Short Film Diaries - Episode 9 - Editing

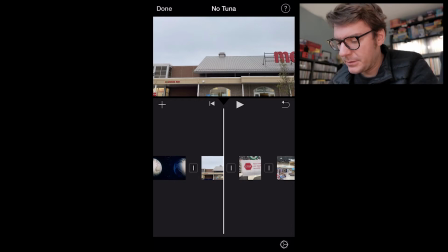0:00 Alright, we're in iMovie and I wanted to show you some editing techniques and tweaks.
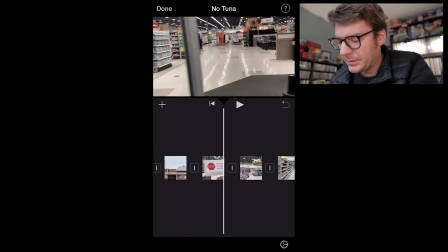0:06 I recorded a video earlier, but it was like 10 minutes long and I don't think it was helpful.
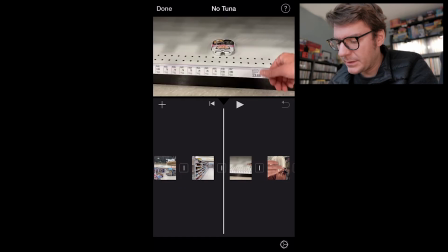0:12 I don't know how useful it would be to show you my process for choosing these shots and the order and these things.
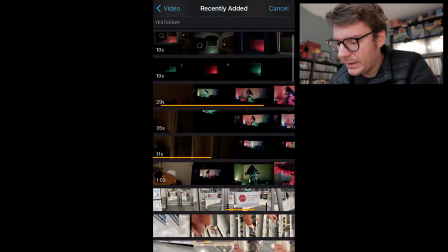0:20 Basically, I hit the plus sign, I click on recently added,
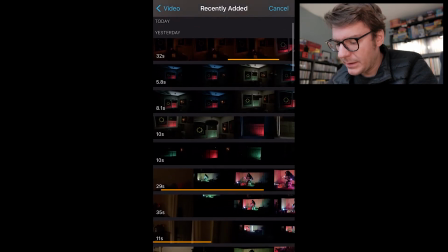0:25 and then I take a look at my camera roll and I just tried to add shots in order.
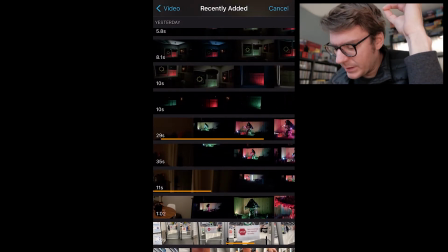0:32 What you can see now is this sort of yellow bar that shows what shots are actually now present in my film.
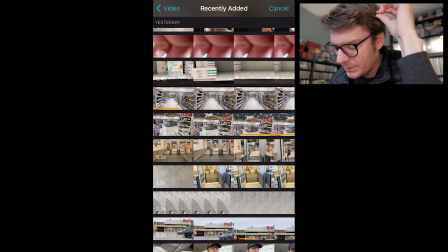0:40 You can see there's not a whole lot of yellow bars. I've just used little pieces of different shots in my film.
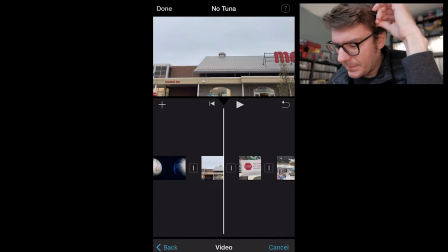0:47 And yeah, so here's what we got so far.
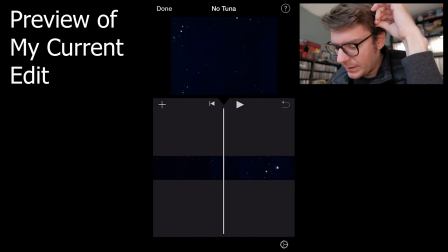0:51 If I hit play, you can see basically I showed you the beginning of it already.
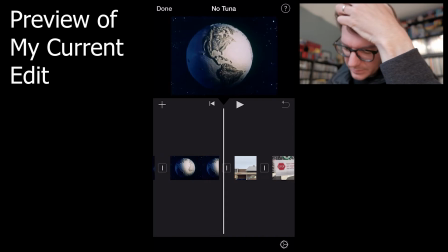0:57 I still have to film some stuff for the middle, but I'll hit play now.
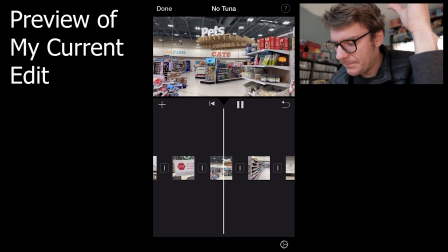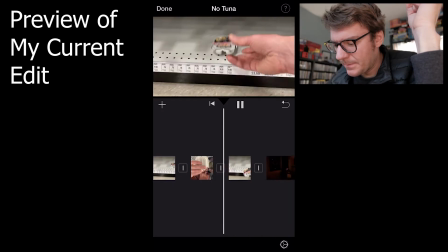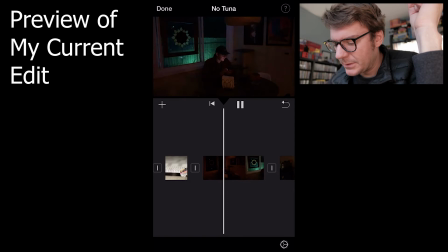1:11 And so there's a jump here because I have some more shots to put before this one,
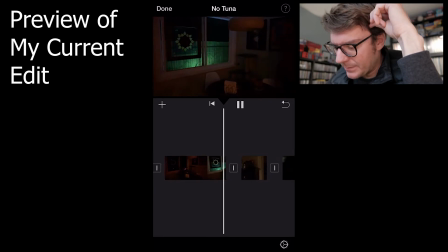1:17 where I need to have my request going online, which is then delivered by the alien. I have a hidden cut here, so that's kind of cool.
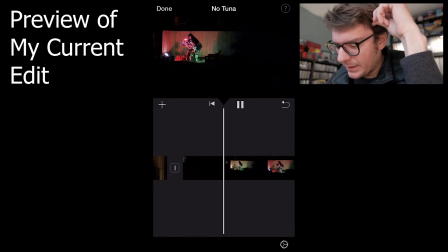1:31 And then I think this is the best take from my walk up to the alien. So I probably have like 6 more shots to do before I'm done with this. As you can see, the time is like 2:32.
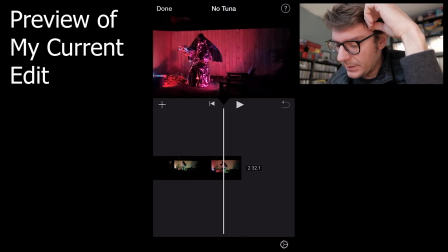1:46 I'm not sure how long this will go for, so I'll leave this shot at its current length.
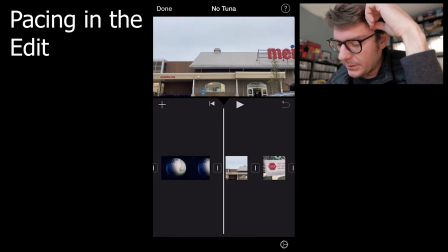1:52 But as you're trimming up as you're kind of tuning this up and editing your shots,
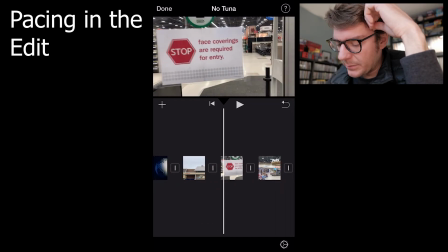1:57 what you're going to notice is a lot of them probably go on a lot longer than they need to.
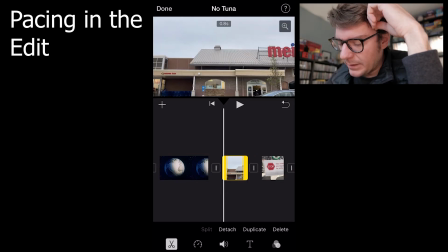2:02 And that's what I noticed first for myself. Is you see here at the top of the screen where it says 0.8 S, that's 0.8 seconds.
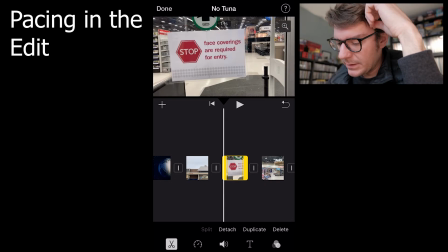2:10 This clip that I have here is only 0.8 seconds long. So this one's 1.1 seconds, 2.6, and then 1.1.
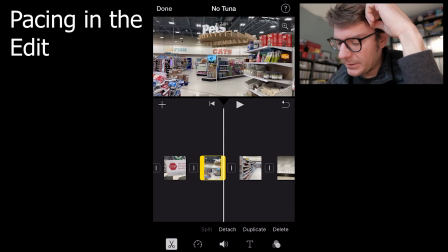2:18 This sticks out like a sore thumb because it's so long.
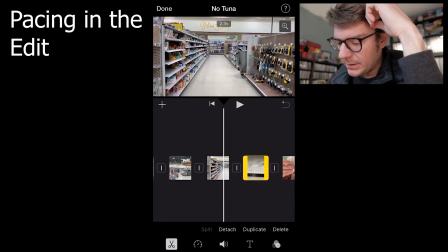2:21 I think the time for this sequence needs to maybe walk up to this longer shot here,
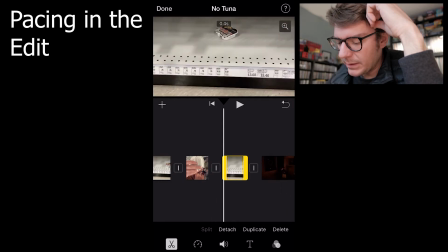2:30 2.3, 1, 1.8. So, oops, did I just mess something up?
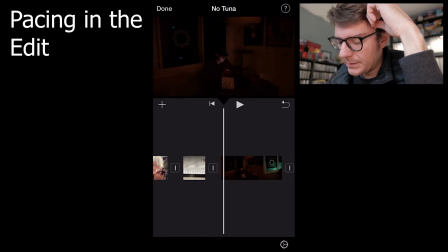2:36 Yes, I did. I'm going to hit the back button to undo that. Undo.
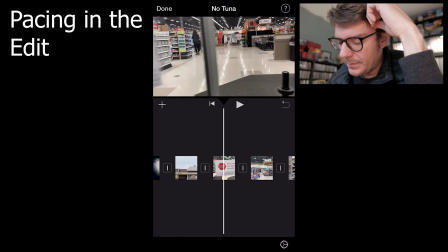2:41 There we go. Okay. So, this is how you trim a shot.
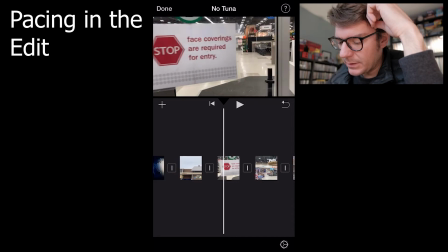2:45 So, this goes on too long. Won't feel good.
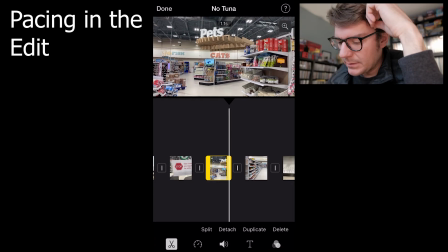2:50 Now, okay, so it's probably down to like 1.1, kind of like that previous one. So, walk through the door. Pets. Aisle.
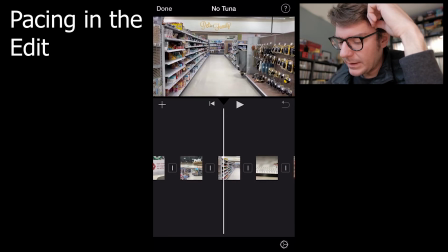3:03 There it is. Okay, so I tell a story by stacking those together, not dwelling too long.
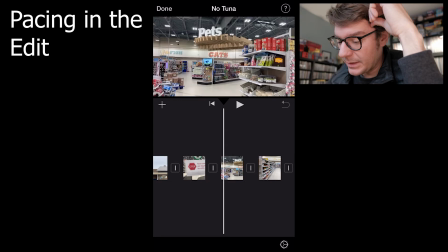3:09 It keeps that forward momentum going, especially in a shot that doesn't have any zooming in it or any movement.
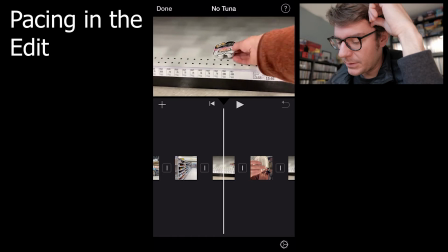3:15 You want people to feel like they're moving forward. Here's an interesting piece.
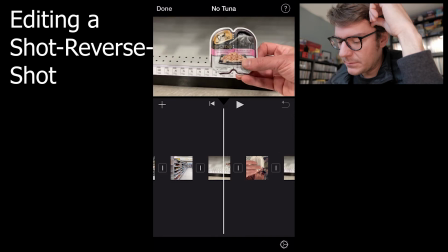3:20 So this shot right here, where I pick up this salmon flavor,
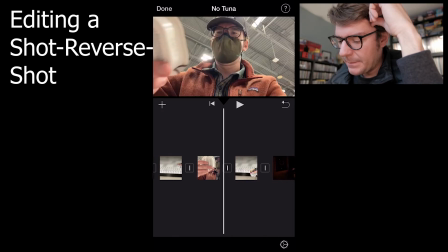3:26 and the part where I throw it back, that's all one shot. And I wanted to do a sort of reverse shot setup, kind of like in the beginning of my film.
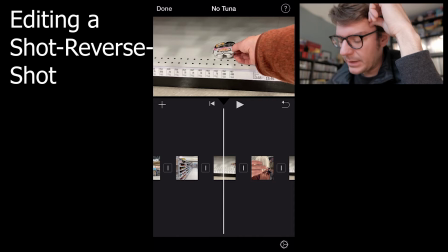3:35 So what I had to do was I had to hit the plus sign and add that shot 2 times
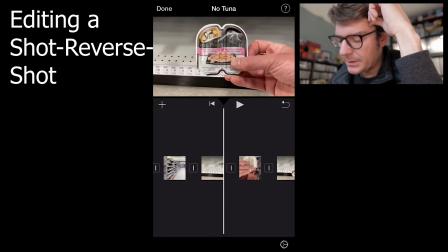3:43 and then trim it up so it matched up the action in the reverse shot.
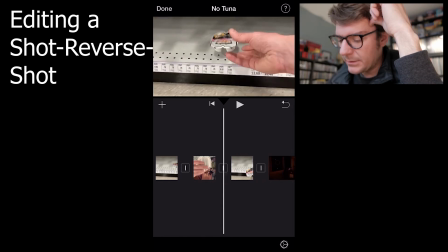3:49 So my tip is really just to try to keep it tight. It's okay to add shots multiple times if you're using different parts for each part.
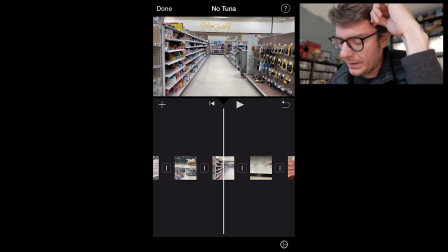3:58 And here's my last tip. This is huge.